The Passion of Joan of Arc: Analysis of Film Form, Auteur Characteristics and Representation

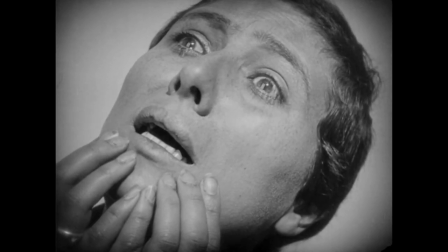[0:07]
The poet and proto-feminist Hilda Doolittle,
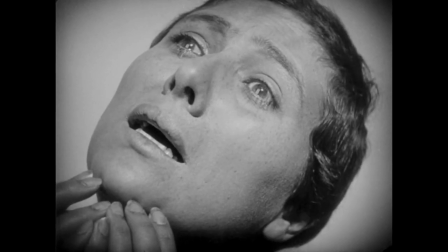[0:10]
pen name H.D., wrote about her experience of watching The Passion of Joan of Arc in 1928.
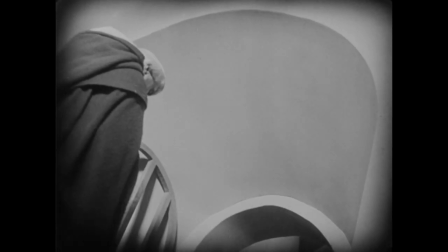[0:16]
She describes feeling nervous to the point where her hands became raw and bleeding.
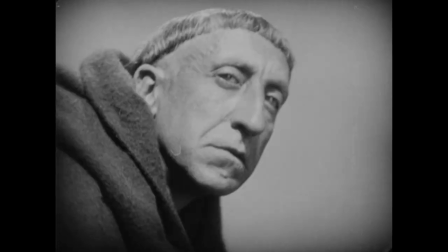[0:21]
Bare walls, the four scenes of the trial, the torture room,
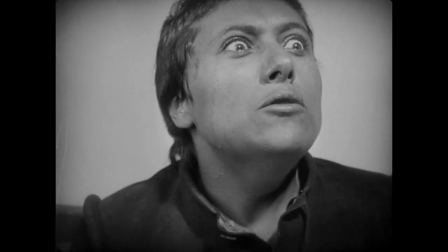[0:25]
the cell and the outdoors about the pyre are all calculated to drive in the pitiable truth like the very nails on the spread hands of the Christ.
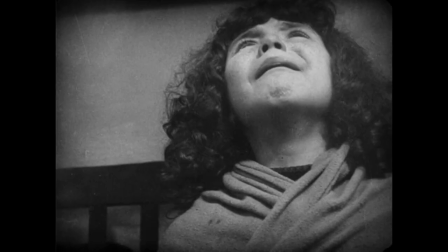[0:35]
More disturbingly, reports allege that in 1929 two New Yorkers died of shock during a screening of the film.
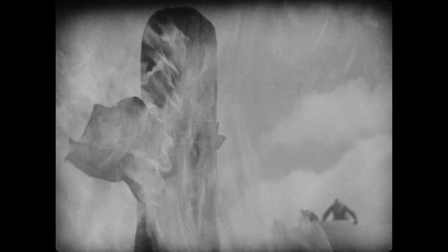[0:43]
Meanwhile, considering that Joan's canonisation had only recently taken place in 1920, the Catholic Church demanded that scenes be excised.
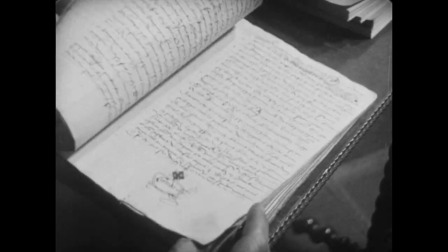[0:52]
The Passion of Joan of Arc opens with the turning of pages from the historical record, thus making great play of its authenticity.
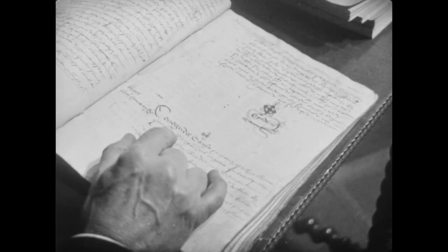[1:00]
Otherwise, Dreyer assumes the audience will be familiar with the background as to why and by whom Joan is put on trial.
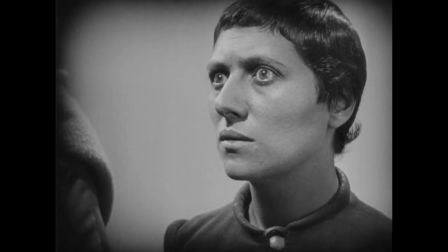[1:06]
In 1431, the defeated French Catholic heroine of the Hundred Years' War is being tried by a court sympathetic to the English.
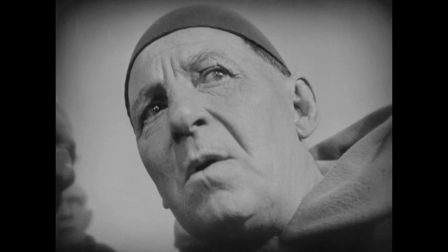[1:13]
The accuser's attempt to make Joan rescind her claim to divine communion through various means, including trickery and threat of torture.
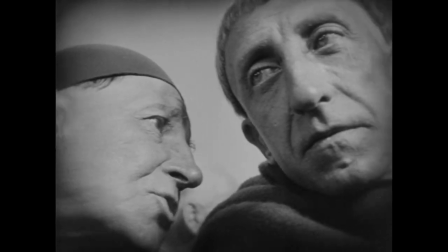[1:21]
The exhausted Joan relents to save herself from the stake, but quickly withdraws her confession, embracing her martyrdom.
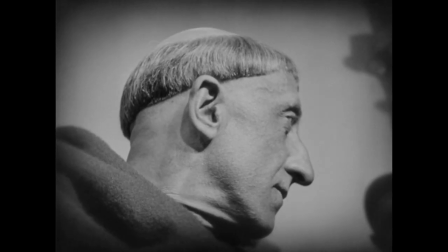[1:28]
Seemingly perverse in using such dialogue-heavy source material, the film fits both in and wholly apart from its context of the late silent era.
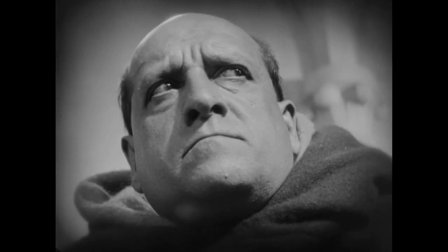[1:36]
The actors recite lines direct from the trial records, while intertitles greatly abbreviate their exchanges.
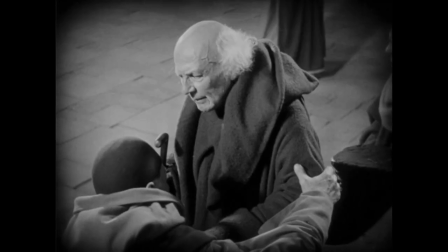[1:42]
In a film made with a pan-European crew, elements of the best of 1920s European cinematic innovation are to be found.
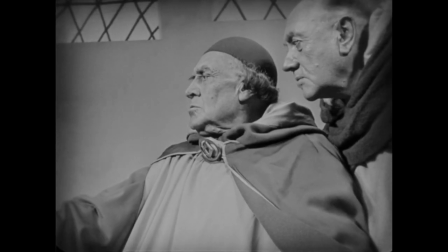[1:49]
A touch of German-style expressionism in design.
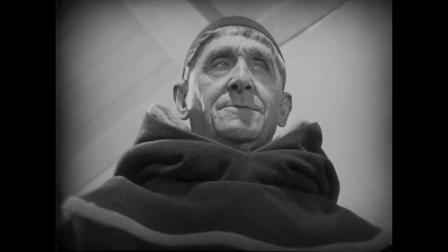[1:52]
French impressionistic cinematography and Soviet-style montage editing are all detectable but filtered through the austere,
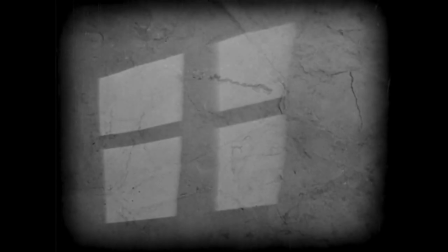[2:00]
minimalist sensibilities of its director. The passion is therefore precise in its adherence to historical truth and naturalism of performance while
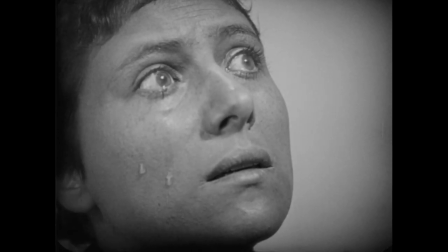[2:08]
simultaneously utilising a modernist cinematic method that self-consciously draws attention to itself.
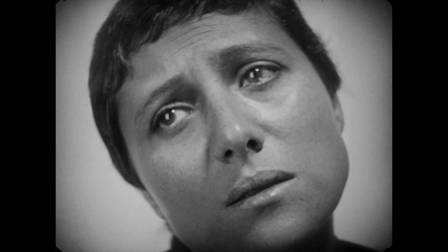[2:13]
A young woman's face is probed by a camera positioned so closely that we are compelled to study her tiny frown lines and freckles.
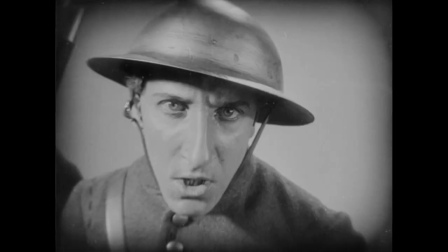[2:21]
Suddenly the image zooms alarmingly towards the stern face of an unyielding accuser, every mole,
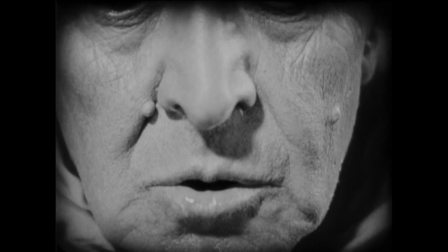[2:28]
wart, paw gaping open for our scrutiny. Abruptly, a tracking shot drags us inexorably along a line of smirking, whispering clergy.
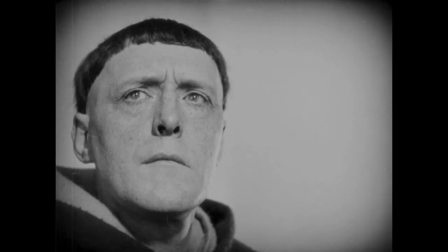[2:37]
The Passion of Joan of Arc presents a vivid inspection of the human face. Indeed, the film is often described as being entirely constructed through the use of close-ups.
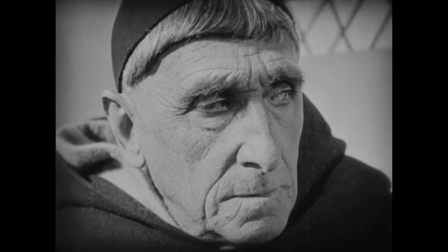[2:45]
Though this is not entirely accurate, a disturbing proximity dominates.
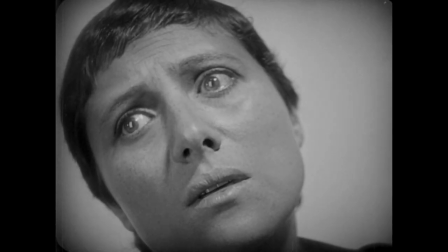[2:51]
throughout the counterintuitive cinematography seems to revel in the contradiction between elaborate often dizzying movement and a
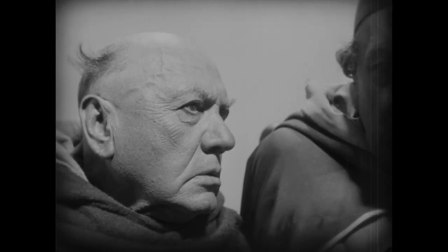[2:58]
remorseless dogmatic approach to framing that is still startling nearly a century later As Joan, René Falconetti's face dominates,
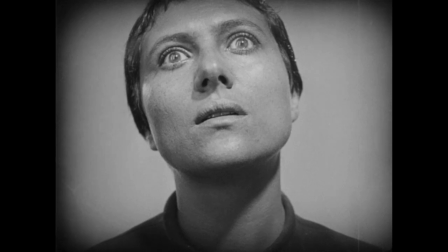[3:07]
but a balance results from the contrast between her near-perpetual tears and the domineering judges,
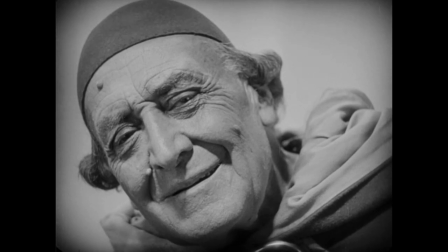[3:13]
particularly the bloated countenance of Eugène Sylvain and the pained earnestness of Antonin Artaud's Macieux.
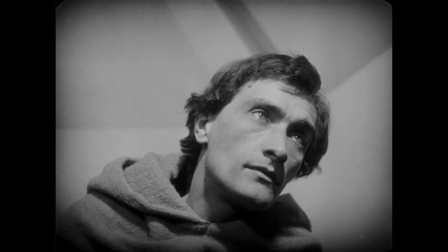[3:20]
Given the film's curious construction, it is the close-up that secures a coherent viewing experience,
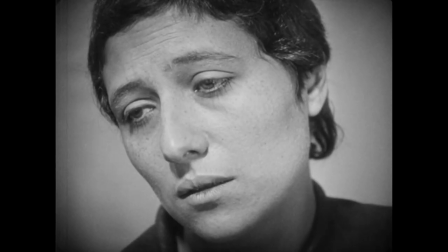[3:26]
while editing and shot selection are the crucial elements in signalling the emotional impact.
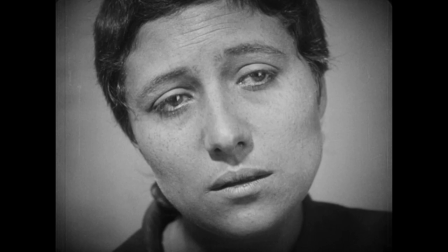[3:31]
When the tiniest flickering of eyelids is magnified on screen, credible performance becomes essential,
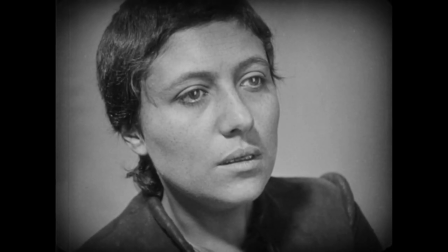[3:37]
and the 35-year-old Falconetti is utterly compelling as the beleaguered 19-year-old Joan.
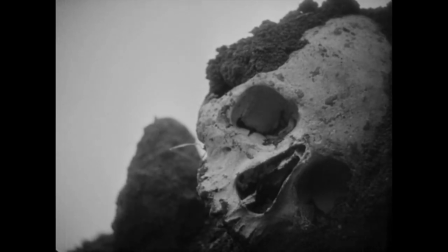[3:43]
Without her intense portrayal of heightened emotion through the tiniest kinetic detail, the film would utterly fail to convince.
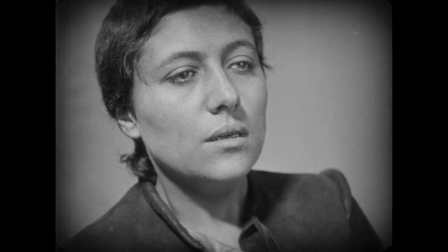[3:49]
Nevertheless, Falconetti's screen presence should be considered in the light of Dreyer's legendarily harsh direction.
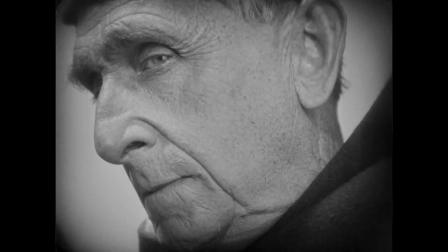[3:56]
He demanded endless retakes in order to select the exact nuance from each shot. effectively exhausting the actress into an extreme state,
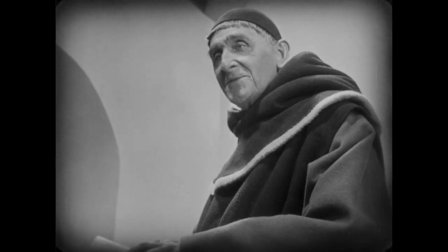[4:04]
resulting in Falconetti becoming hysterical on set when shooting the scene where her hair is clipped.
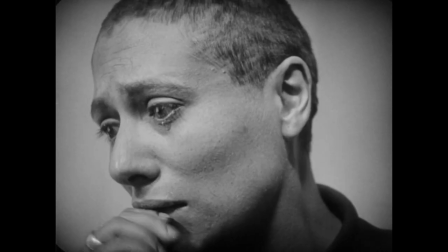[4:09]
However, if the film's reputation rested on performance alone, then it would be merely powerful rather than canonical.
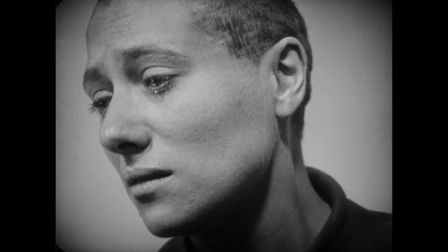[4:16]
In 1945, Béla Balash named the reading of this penetrating and revealing shot of the human face in cinema, Micro Physionomy.
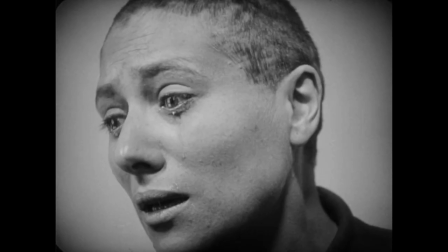[4:25]
He characterises the passion as a series of dangerous duels, played out across the character's features,
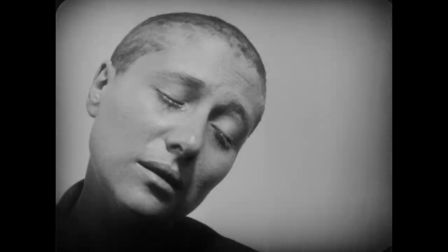[4:31]
where we see every thrust and every parried blow, every faint, every rapier lunge of the mind.
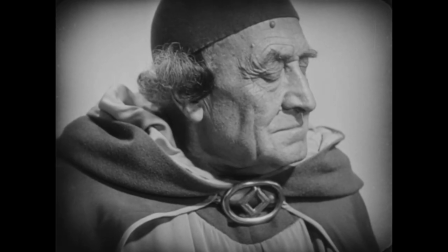[4:37]
However, it is problematic to suggest that Joan applies any sort of tactics when
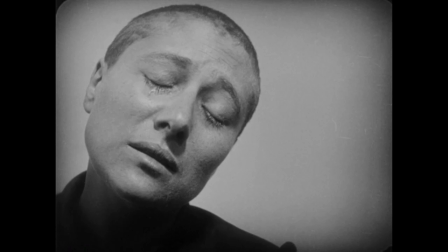[4:41]
it is her refusal to engage with any guile that makes her exposed and vulnerable.
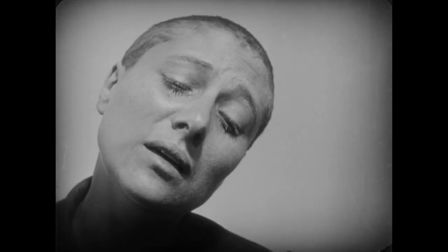[4:46]
Only her accusers present a range of deliberate manoeuvres.
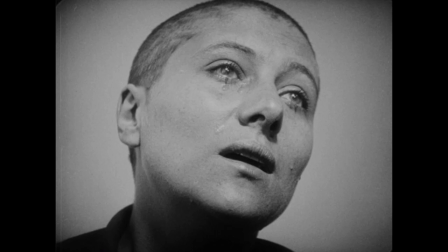[4:50]
Joan's real battle comes not through some theological jousting, but from her moment of weakness where she temporarily capitulates to the demands for confession.
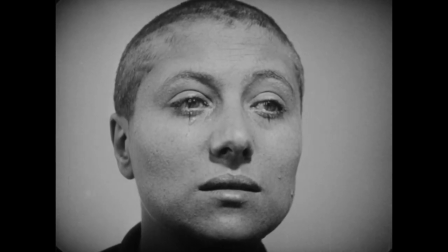[4:59]
Less contentiously, Balash asserts that the close-up scrutinises beneath the play of expressions,
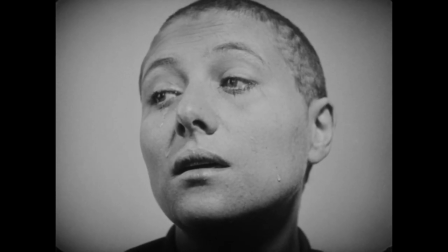[5:06]
so that real expression is created in the barely perceptible movements of the tiniest parts of the face.
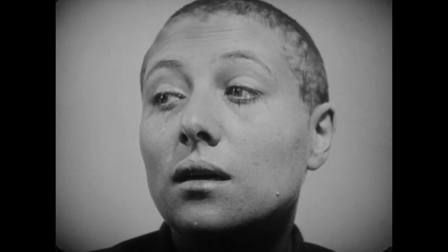[5:11]
Therefore, the scrutiny to which Joan is put by the camera deliberately mimics her interrogation.
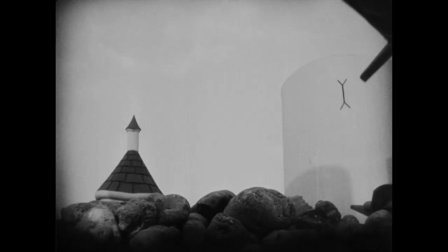[5:16]
In 1975, the feminist film theorist Laura Mulvey identified the image of the female on screen as an arena for power play.
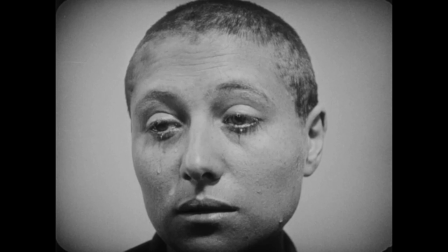[5:24]
She asserted that in the classic Hollywood-dominated cinema, women were simultaneously looked at and displayed with their appearance, coded for strong visual and erotic impact, so that they can be said to connote to be looked at Ness.
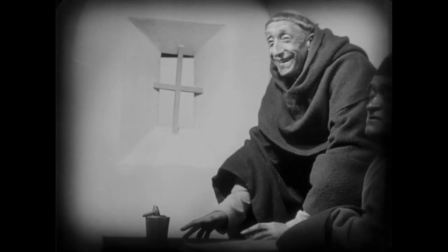[5:38]
It is tempting to consider the fetishisation of ecstatic religious martyrdom by taking the connotations of the film's title literally.
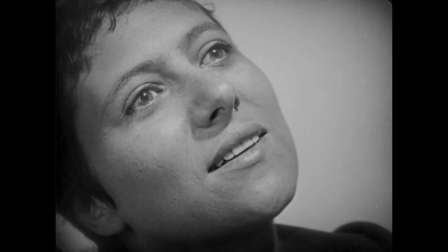[5:45]
However, if Falconetti is not really gazed up for openly erotic purposes,
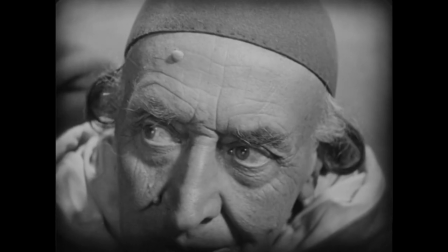[5:49]
then she is persistently scrutinised from a position that looks down on her.
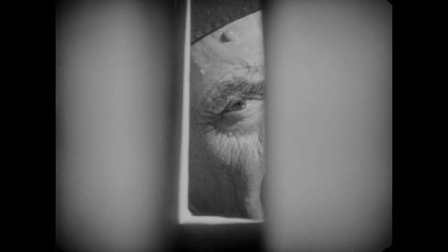[5:54]
This contrasts to the generally low-angled shots that emphasise her tormentor's dominance.
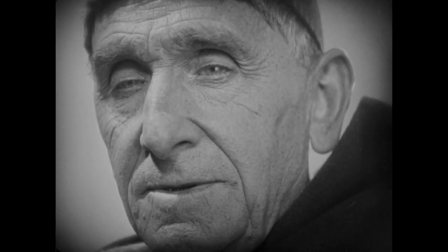[6:00]
The result is the male bullying of a possibly disturbed young woman,
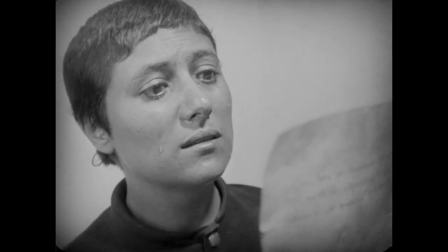[6:04]
rather than an ideological interrogation, and we are positioned along with the interrogators.
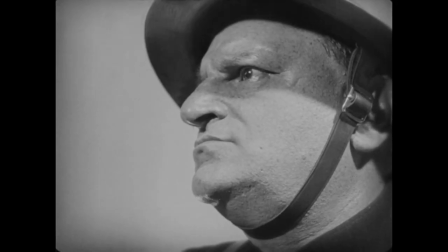[6:09]
It is this aspect, the grilling of Joan through the film's form as well as through its subject matter, which seems to be at the root of why the film may have upset the Catholic Church,
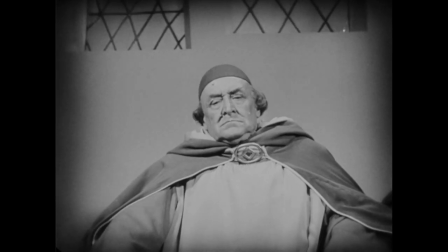[6:19]
unnerved HD, and suggest the necessity for an accompanying health warning. However, in 1989, clearly citing Mulvey,
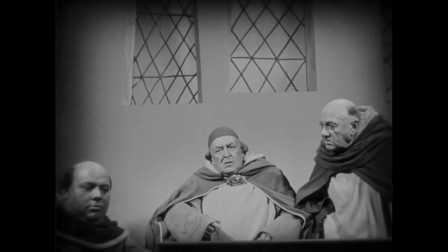[6:27]
Raymond Carney considered that the instability of Dreyer's photographic practice puts
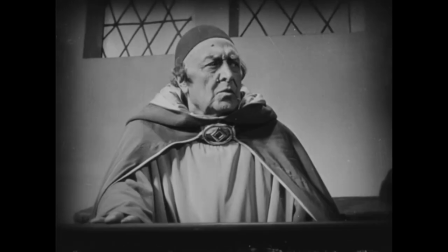[6:32]
us in a very different imaginative relationship to the image than does the standard glamour close-up.
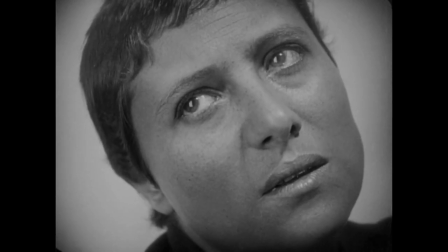[6:38]
Carney argues that the infatuating gaze that we might normally associate with the objectification of the female on
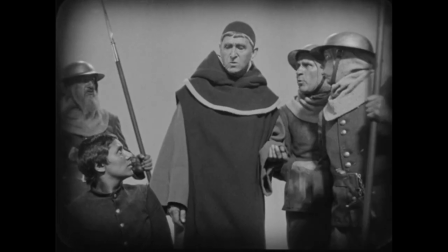[6:44]
screen is prevented by the consistently shifting camera position and its disorientating movement.
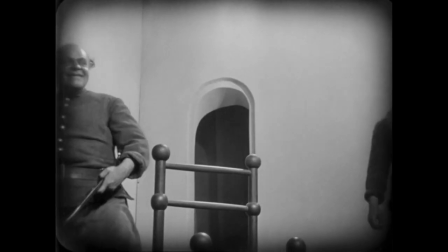[6:50]
Figuratively, Joan won't be brought into focus, which prevents her from being simplistically understood.
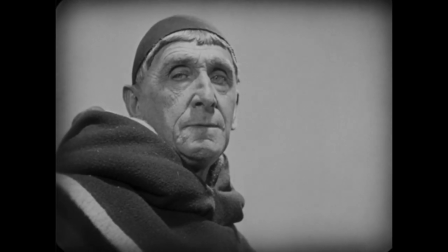[6:57]
We look at her from different positions, we see her from various sides and angles, but we can never quite grasp her.
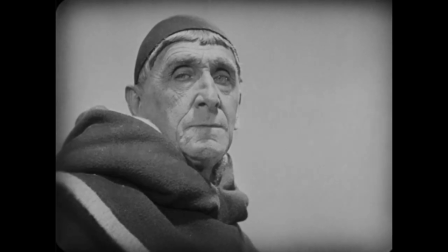[7:03]
She remains almost as far beyond a viewer as she stays beyond her judges and accusers.
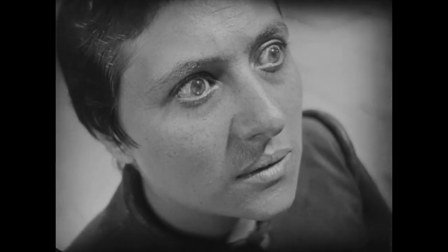[7:08]
Ultimately, as with her judges, our scrutiny of Joan proves unenlightening. She stays remote from our earthly concern.
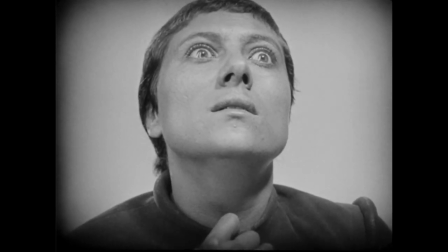[7:15]
Furthermore, the film's construction through editing seems to defy almost every rule of the classic Hollywood style,
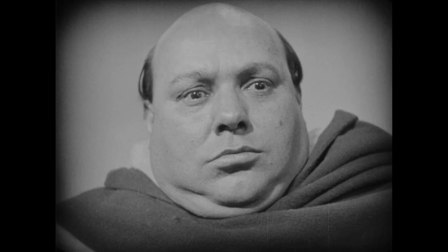[7:22]
which had been set as international standard for the preceding 14 years. Eyeline matches do not maintain a comforting consistency.
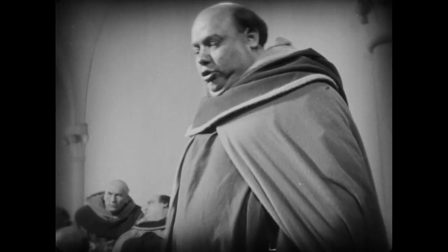[7:30]
Spatial depth is near impossible to gauge for much of the time. The convention of shot-reverse-shot proves unreliable and establishing shots are infrequent.
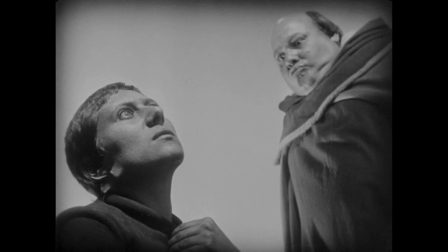[7:39]
For example, one of Joan's key crimes is her adoption of men's clothing,
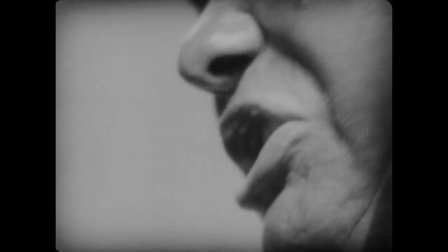[7:43]
but Dreyer so rarely shows her in other than a facial close-up that the charge perhaps surprises us.
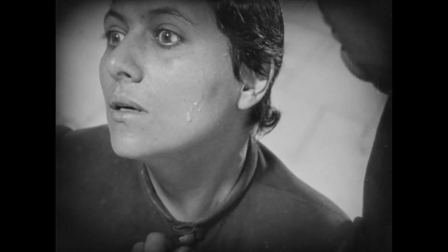[7:49]
Closely examining the film's deliberately disjointed digesis, David Bordwell's 1981 study of Dreyer succinctly sums up what makes the film so strange.
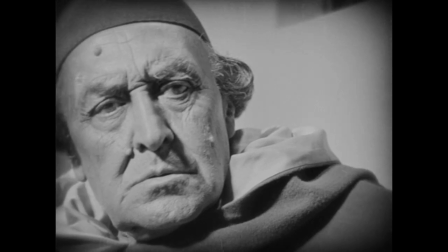[7:58]
If every cut violated the 180 degree rule, that violation would quickly become contextually intelligible.
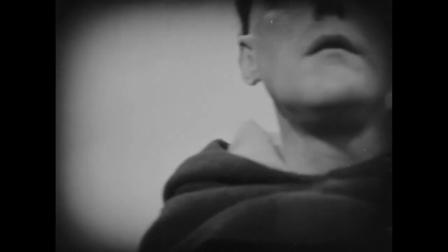[8:04]
The dynamism and uncertainty of the editing stem from the constant play between embedded norm and violations of it.
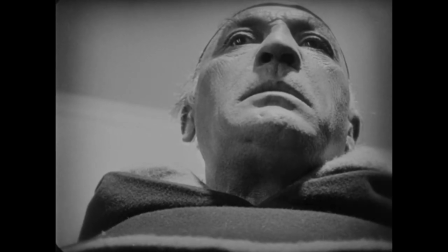[8:12]
Dry's cantered angles are supported by a set that is just as challenging. Windows are slanted into perspective-defying shapes.